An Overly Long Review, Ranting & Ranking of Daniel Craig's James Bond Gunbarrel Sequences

Good evening Mr. Bond fans. Is there anything that brings out the pedant in his 007 worshippers more than the Daniel Craig gun barrel sequences?
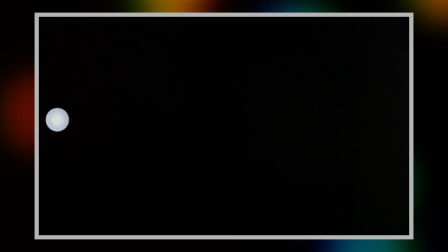No, stop getting Bond wrong!
Ah, the trusty gun barrel sequence.
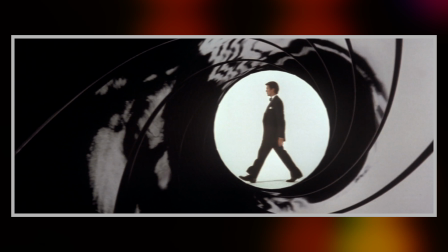The traditional opening to a James Bond film from its first realisation in 1962's Doctor No until 1999's The World Is Not Enough. It stayed relatively the same.
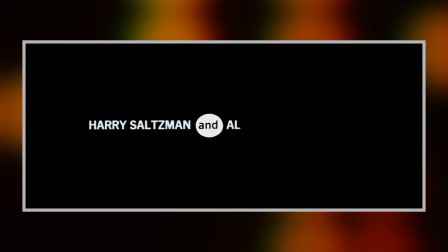Sure, the music would differ, the framing might change, some credits might be placed up front, and some effects may be added here and there, but for the most part you can count on the constant,
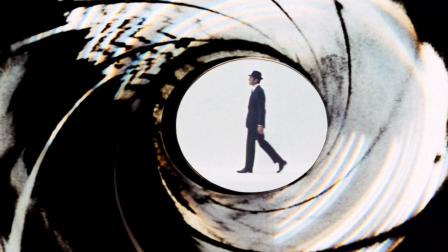reliable sight of white dots moving across the screen from left to right, a larger circle appearing with James Bond inside,
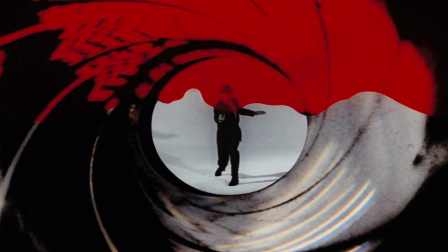the hero pivots, shoots, red blood trickles down the screen, and off we go into the adventure.
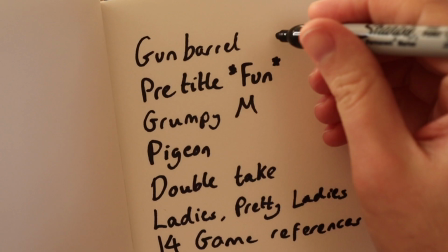It's the same thing every time, comforting reassurance to those of us who value consistency above all else. But since 2002, the series has tinkered with the established format so much that I think that fans going to each new installment wondering if it's even gonna be in the film at all.
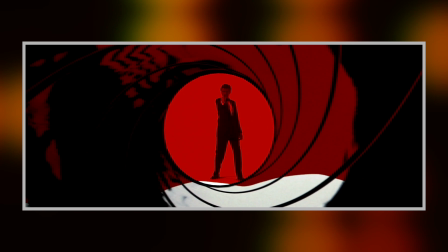Now, maybe to go back as far as 2002 is an exaggeration when it comes to talking about gun barrel aberrations, but the Dine of the Day gun barrel does provide the first truly major shakeup of the famous sequence,
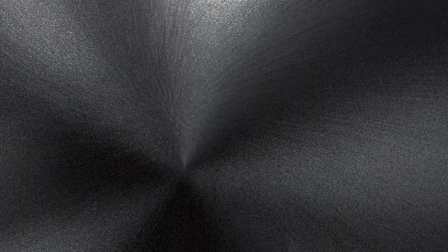sending a CGI bullet hurtling towards the audience. Oh! Oh! That was fun, wasn't it? Yeah, it's the 20th film after all, it's the 40th anniversary. It's fine for them to play with the format in this context, yeah? Like, who doesn't like a bit of levity every once in a while? Just all these things are back to normal for the next one. It's all fine. Are you trying to rationalize this to yourself?
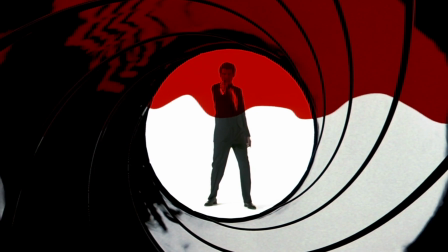Indeed, director Lee Tamahori indicates as much in his director's commentary that this was intended as a special little flourish and not necessarily an intention at setting a new precedent.
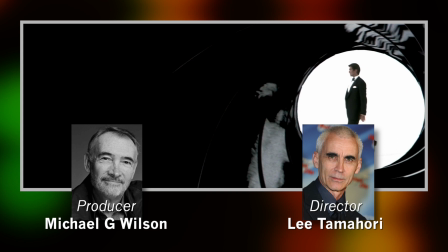So here's the logo, which you've changed slightly right here.
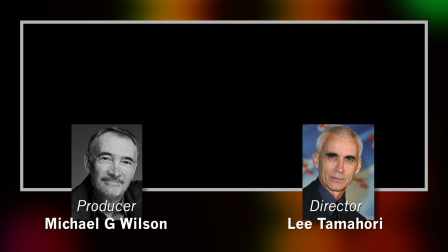We just thought it would be amusing for the 20th movie, 40th anniversary,
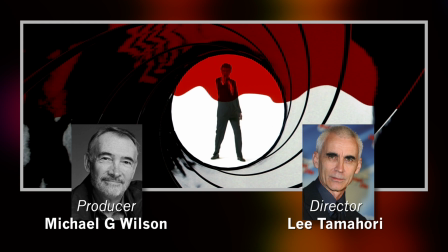to throw a projectile straight down the barrel of a gun just for this.
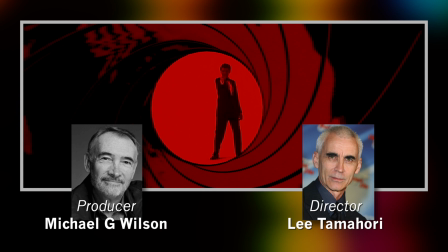There's a one-off. I don't expect it to happen on the next one, and I think it shouldn't really,
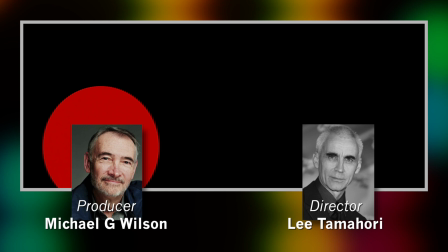it's just a more of an amusing aside for those You have the audience ducking under their seats.
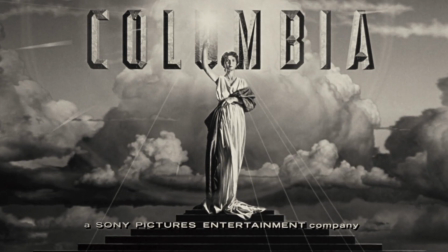Yeah, right. Mr. Tamahori's words turned out to be somewhat prophetic and true enough. It was not repeated on the next film, but that next Bond film did for the first time in history open an adventure with a fade on a shot of a office block in Prague. Well, this can't be right. We must be in the wrong film. I bet it's another one of those Matt Damon ones. Don't worry, I'll go ask the management.
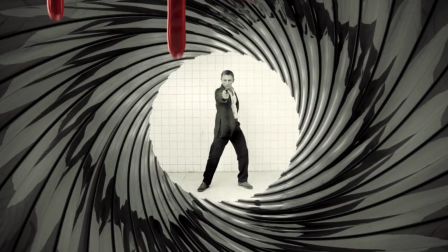But sure enough, we get our gun barrel just at the end of the pre-title sequence rather than the start of it. Well, I spoke to them for five minutes and they said that this is the right screening room. Yeah, it is. They just did a different version of the gun barrel. It was really cool. What? But it didn't begin with the white dots going across the screen. How could I possibly know if a Bond film is a Bond film without white dots going across the screen at the start?
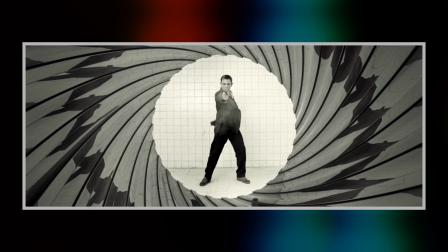So I'm one of those people who truly love the Casino Royale gun barrel sequence,
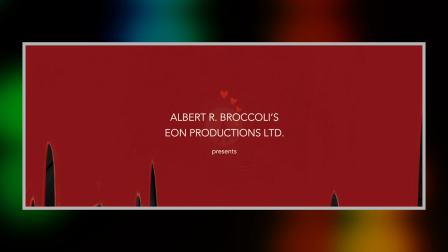given that the film is very much Bond begins and this whole narrative is going to show as James Bond at the start of his double-O career picking up the various elements and tropes that we associate with him,
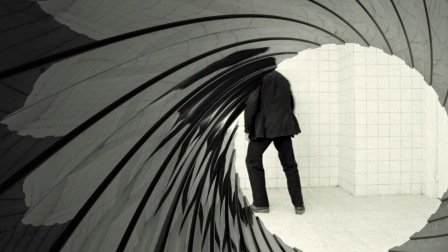to utilize the gun barrel sequence in this unconventional way makes an awful lot of sense.
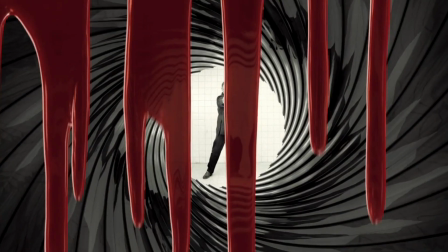And besides the context, I just love the presentation, I love Bond's pose as he spins around and shoots, the blood dribbling down taking us into the main title sequence is awesome.
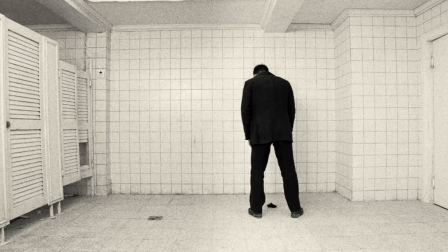The way the whole sequence kind of builds to that moment is so expertly done, I kind of adore it.
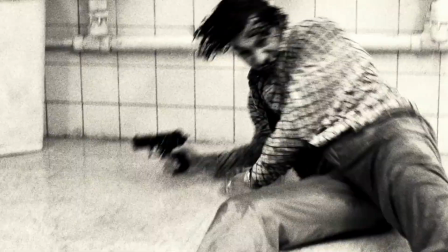Now, I don't mean to be pedantic, but hey, if you're still watching this video, you're probably a fellow pedant too,
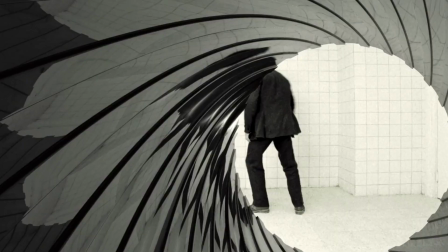but it does slightly bother me that the Gun Barrel graphic itself looks so shiny and clean and new.
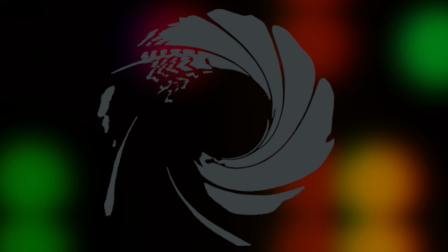I've always adored the original Maurice Binder-designed graphic. There's something so rough and stylized about it, it just looks so much cooler to me.
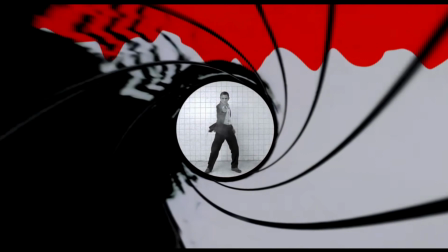And hey, they even teased how this particular graphic might have looked if they'd have used it in Casino Royale in one of the trailers, and honestly, I like it a lot.
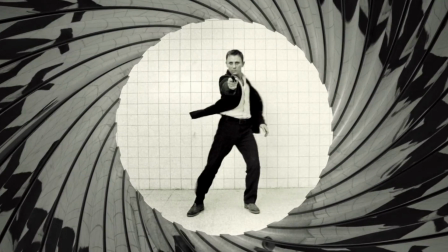But even as it is in the film, it's still pretty fantastic, it makes sense, it leads into a kickass title song, it's a great surprise, and it was obviously going to be just another one-off, right? The whole point of Casino Royale is obviously to see Bond becoming the Bond that we know and love, and by the end of the film, he says the line, Bond, James Bond, so next time it's gonna be business as usual, gun barrel at the start, right? Right? You must be pretty excited for this, huh? Oh, you bet.